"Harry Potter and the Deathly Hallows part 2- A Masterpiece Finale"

It starts off this movie with the right tone, amping up the overall epic scale we're about to experience.
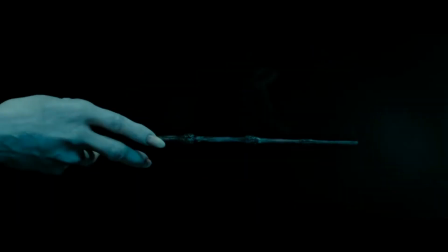[4:32]
The score played over the war sequences is great because instead of trying to sound cool and badass, it's saddening.
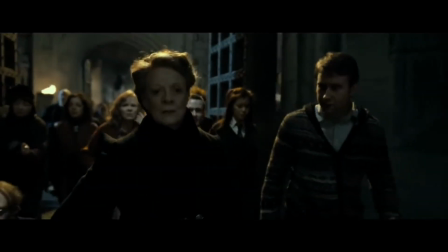[4:38]
I'm of course talking about the masterful tracks Statues and Courtyard Apocalypse.
Pier totum locomotor!
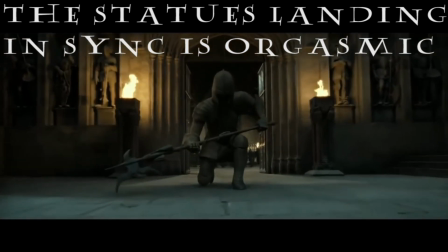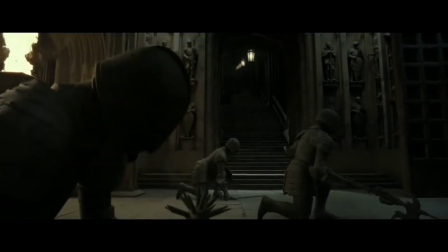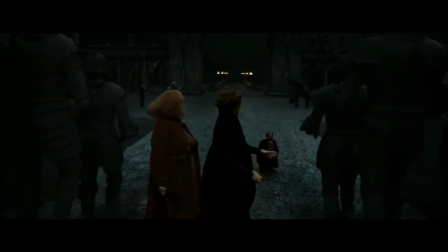[4:58]
Honestly, this might be my favorite track out of all the soundtracks if this film didn't also remind me of one that I'll get to later.
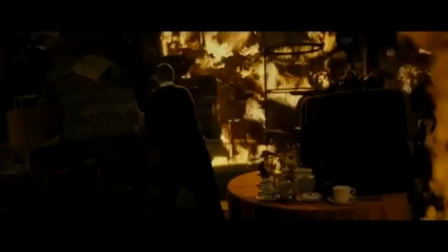[5:04]
What this final soundtrack did that I really loved is that it never hesitated to bring out a theme
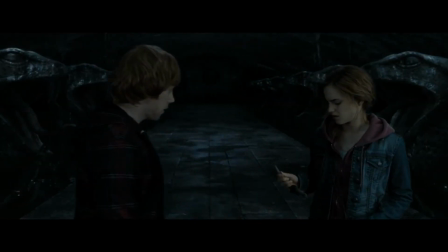[5:10]
prominently from one of the previous composers. This naturally gives the movie an even more powerfully emotional nostalgia,
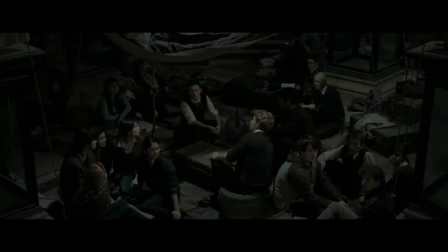[5:16]
particularly in scenes such as this.
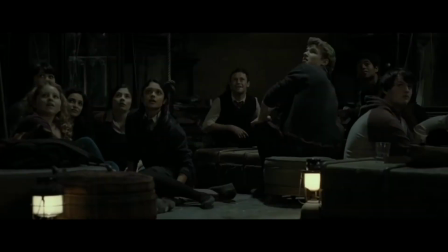[5:22] Flying.
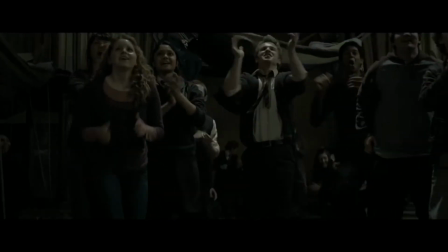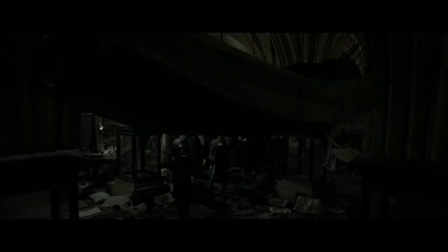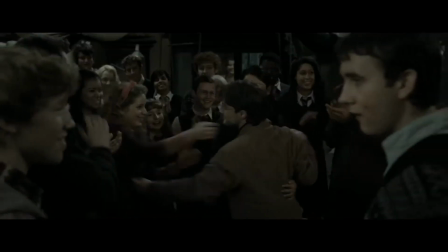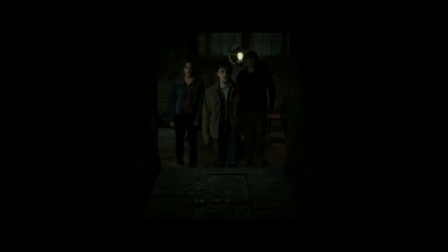[5:41]
Nevel's appearance in Harry Potter and the Deathly Hallows really demonstrates the most dominant character arc in this entire series.
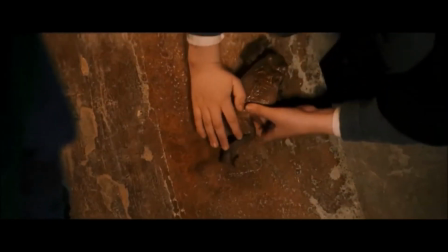[5:48]
He starts off as a chubby little forgetful bullied kid who is constantly being put down by Draco Malfoy.
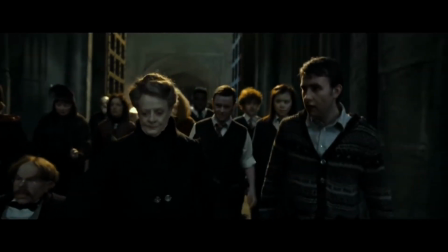[5:54]
But bit by bit, as you find more about him, the character becomes immensely interesting, particularly when you discover what happens to his parents.
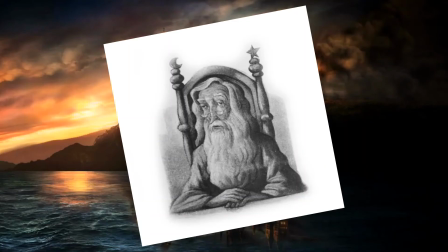[6:03]
And of course, the reveal that sadly isn't in the movies, that he was one of 2 possible children mentioned in the prophecy. Of course, the movies did their part by giving a couple of Dobby's old plot elements to Nevel so that he has more of a running role in the story. And by Deathly Hallows Part 2, he's completely changed into a badass. He resisted the Carrow's cruel reign over Hogwarts while Harry was on the run.
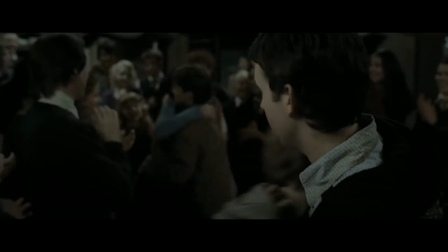[6:27]
He started Dumbledore's army going once more, and of course, he is the one who gets the big speech when all is thought to be lost,
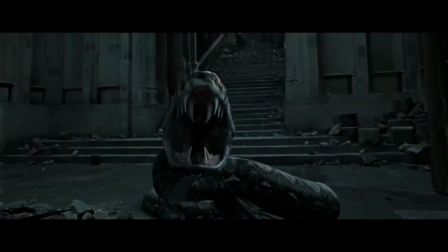[6:33]
ultimately destroying the final Horcrux.
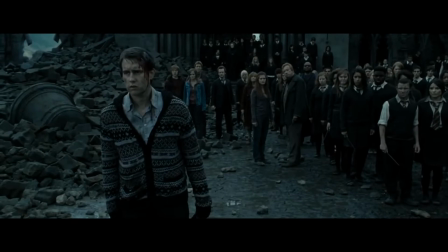[6:37]
That's development right there, a dynamic character, and I love it.
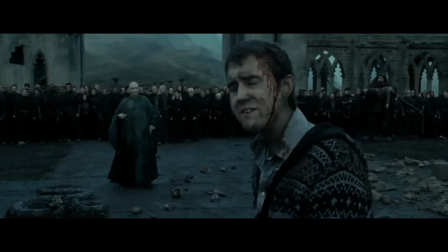[6:43] They didn't die in vain.
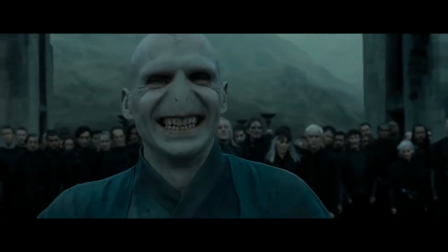[6:51] But you will, because you're wrong. Harry's heart did beat for us.
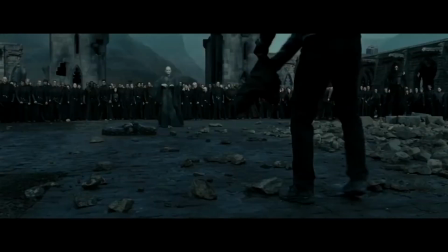[6:56] For all of us. It's not over.
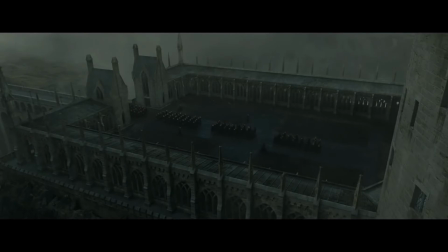[7:03]
Now we get to really is probably the most complex and most intriguing character in this entire series.
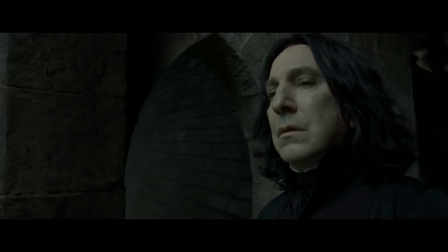[7:10]
Snape. When we had left him off, Snape was just a murdering traitor that everyone pretty much just hated.
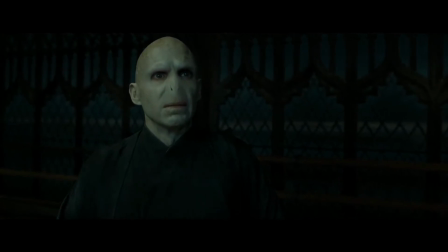[7:16]
But in here, we find everything that J.K. Rowling had been holding back for 7 installments.
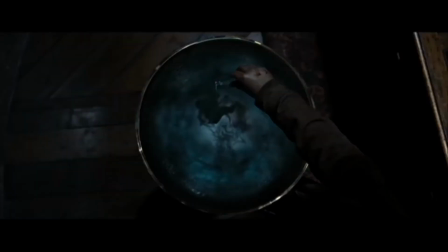[7:21]
The sequence inside Snape's memory is simply gorgeous, and some damn perfect editing.
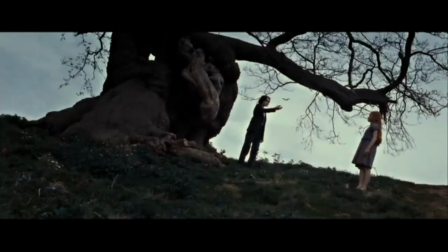[7:27]
The way it reveals all of the complexities that have been brewing under this character for so long is
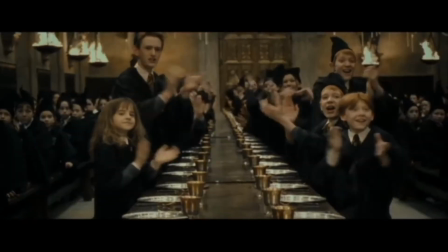[7:33]
immaculately paced, cutting between footage from earlier films and new material that absolutely shatters the heart.
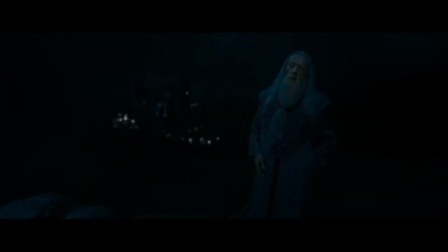[7:39]
Of course, I feel that some people get too much out of this. Snape is not automatically a perfect human just because he had a deep love for Harry's mom and suffered through the friend zone. He's still a horrible, bullying dickhead of a teacher. Seriously, he was the main one keeping Nevel down.
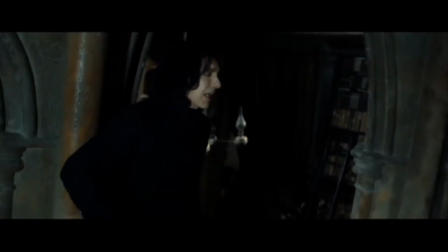[7:52]
But what this does is show certain nuances to the character that make him probably the most complex character in this entire series.
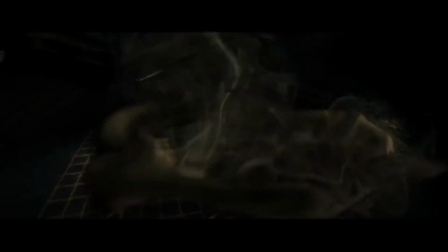[7:59]
He's not my favorite, but he's definitely one of the best written and intriguing. And holy hell, does Alan Rickman sell the hell out of it.
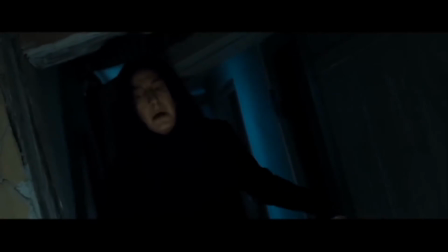[8:08]
His subdued yet explosively emotional performance in here is heartbreaking,
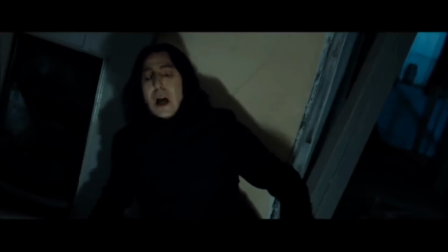[8:14]
particularly with his delivery of just a single word.
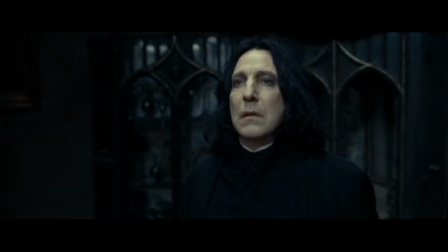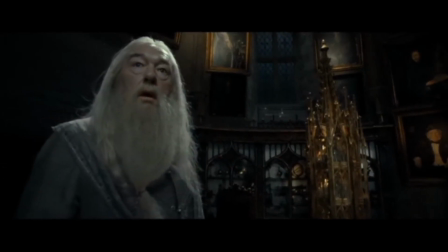[8:24] Lily?
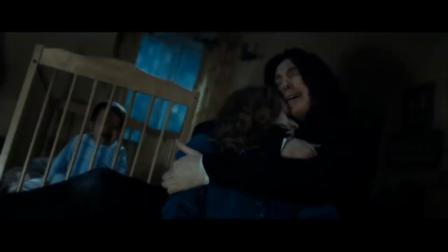[8:28] After all this time?
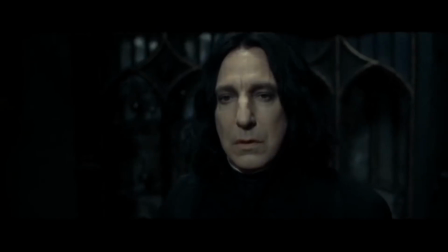[8:34] Always.